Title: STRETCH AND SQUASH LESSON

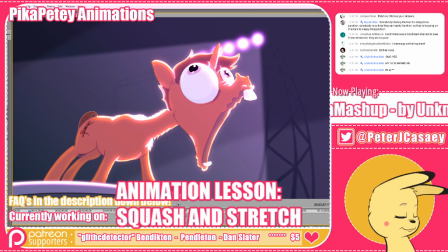basically, let me get rid of. Okay, so now it's in full frame.
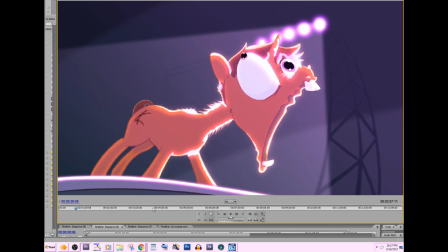Are you still watching? That is a funny fucking frame. Yeah, we get some weird drawings in this one. That is a funny damn frame. Basically, what you get is when you're paying attention to weight, the impact.
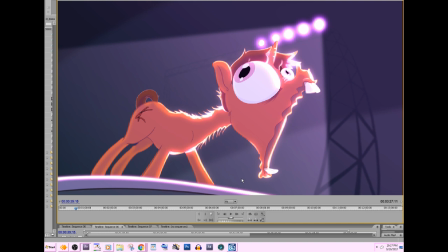I wanted this impact to be very, very abrupt and feel very, very hard. But the problem is that visually, I only had like. Oops. I only had this amount of space to work with.
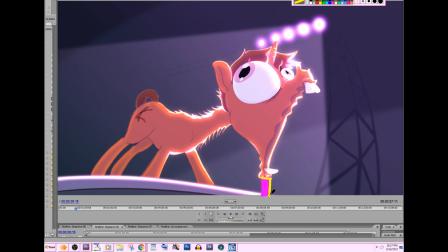All right, that's not a lot of screen space to work with. Having his head slam into the stage. So basically, we get into squash and stretch to the extreme.
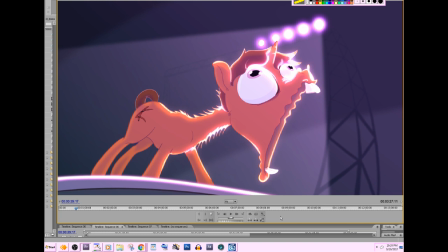All right. So basically, when he collapses, all right, we got 2 frames when he collapses. So basically his head goes down in 1 frame. Alright, so 1, boom.
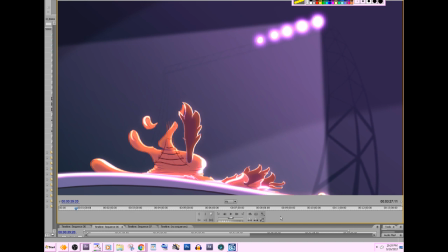And there's your squash right there. And this happens in the course of 1 frame.
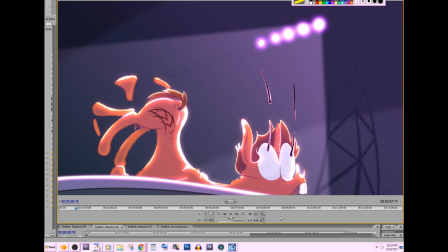So in order to guide the audience so it doesn't look like he pops into the down position, I had to make sure visually there was like a clue to let the audience's eyes know, like, oh, this is a motion thing.
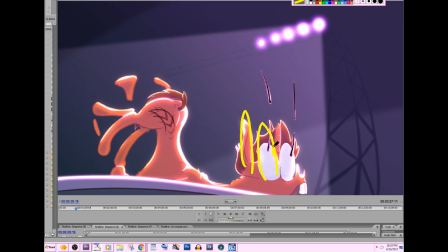So that's why I have the stretching of the eyeballs, the stretching of the ear, the stretching of his horn, and basically everything that I could stretch. Like, here's his chest cavity down here, his shoulders are right there, but his stomach area is being stretched because the butt, all right,
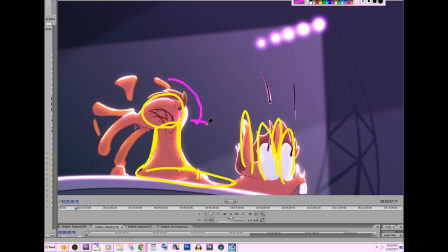the butt area of the pony is being yanked this way as it's being like, you ever been in the back of a roller coaster, as it goes over the hill? If you're in the very back, you get yanked over the top of the hill, and that's basically what the butt is doing. It's lagging behind. So, and then it smashes in, all right?
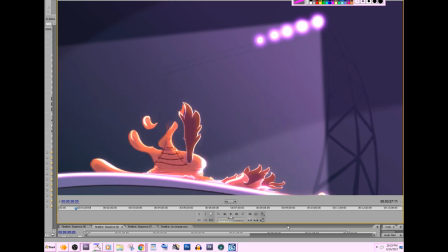So next frame smashes into the ground, and we basically have a flat line, all right? That's how I get the impact to be so grand, and then we have him pop back up again.
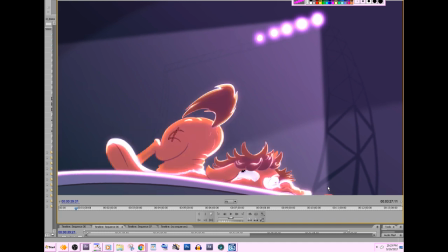Boop. And basically that's his last you know, his butt pops back up, and then we get into a technique called settling. All right, where his basically you have motion settle into its final position.
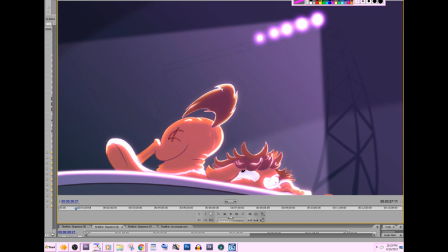You know, like you ease into its final position. That's what I make his hair do. So his tail flops over, his hair kind of settles in,
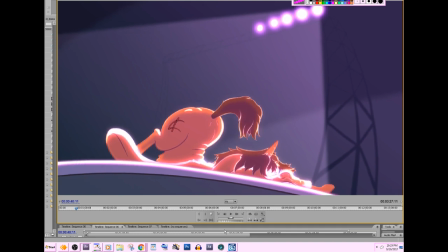and basically lets, you know, it's a visual representation of where it just came from, right? Sam Bertan said, what about bone structure? This is Eurobeat, the character Eurobeat.
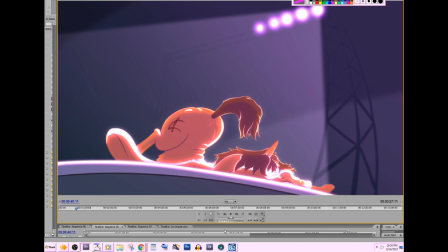In his model sheet, he doesn't really have bone structure. He's allowed a lot of cheats because he's supposed to be very fluffy and dumb
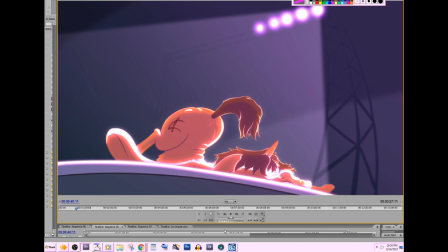and just like happy, but just like he's basically like you know, handicapped, mentally handicapped. Right.
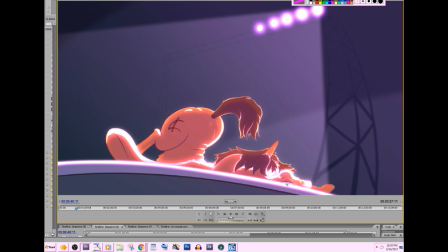So anyways, yeah. And then we get into stretching for when he's going back up, which you get some really weird frames going on there.